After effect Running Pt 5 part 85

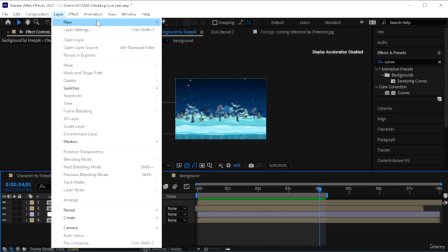(12:27)
Let's make a new composition, a new adjustment layer. Just to give it that snowy, cold scene.
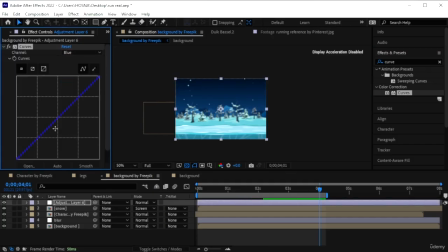(12:36)
Go in here, instead of RGB, go to blue, and we're just going to add some blue to this. And we're going to have, I think we only need to do that to the
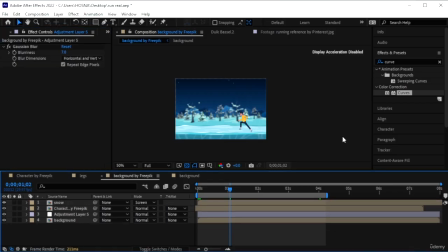(12:51)
character because the rest of the composition is blue. Delete the adjustment layer and add that directly on character by free pick. Go to blue and just add some blue to this guy. You can see he's turning blue.
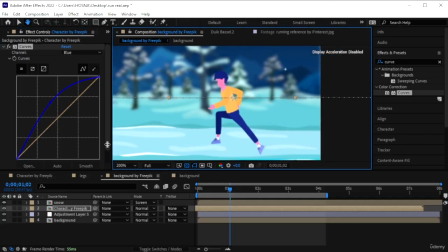(13:06)
This is more suitable for the thing.
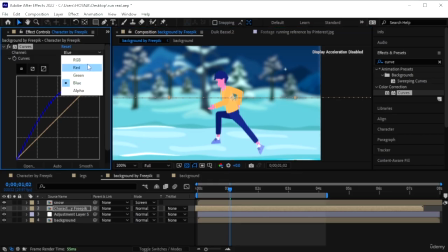(13:12)
Go to the RGB and just
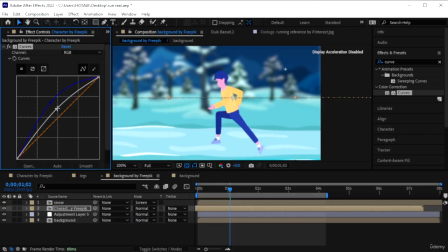(13:17)
add some lights, make it look like he's in a really cold area. You can also add a color balance HSL to the character as well. Come down here.
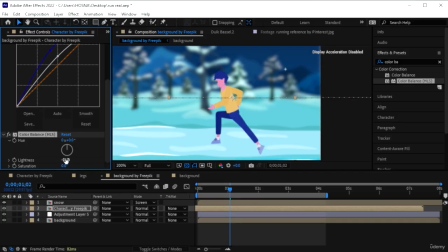(13:37)
Let's remove some of that brightness, -11, also some of that saturation. And bring this line back. So for curves, we're only working with the blue.
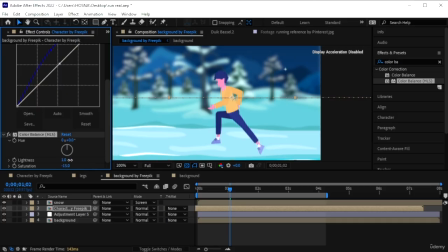(13:55)
Let's bring some of the lightness back. So now we have our character running in the cold with the snow falling, and we just have a dramatic scene.
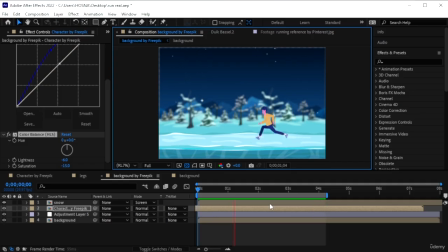(14:11)
We have a dramatic scene of this character running and then slowing down. Let's also blur out the snow. For Gaussian blur, add that on top of the snow composition.
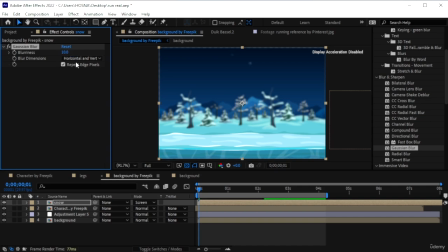(14:27)
Add a slight amount. Let's go for 10. Because the main focus is the character. 10 is too much. 4. Okay, that's better.
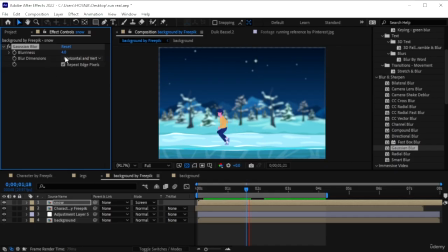(14:45)
So I added 4 points for blurriness. And there's our character. Okay, so we're done with our character running in a really dramatic way.
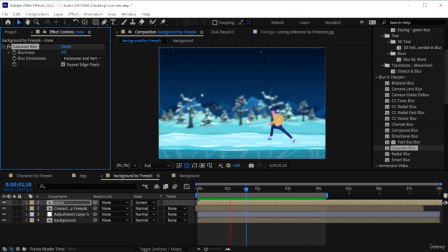(14:58)
to wherever he needs to go. So that's how you make your character run using Duik-Bucel. Obviously, practice makes perfect. You could try different leg designs. You could use different references for running. You could try different animals. You can basically apply this
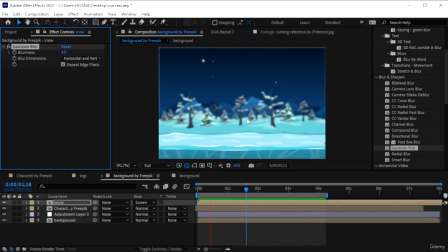(15:20)
Duik-Bucel leg movement to anything you want, so the possibilities are just endless. So this is it for this lesson, and I'll see you guys in the next one.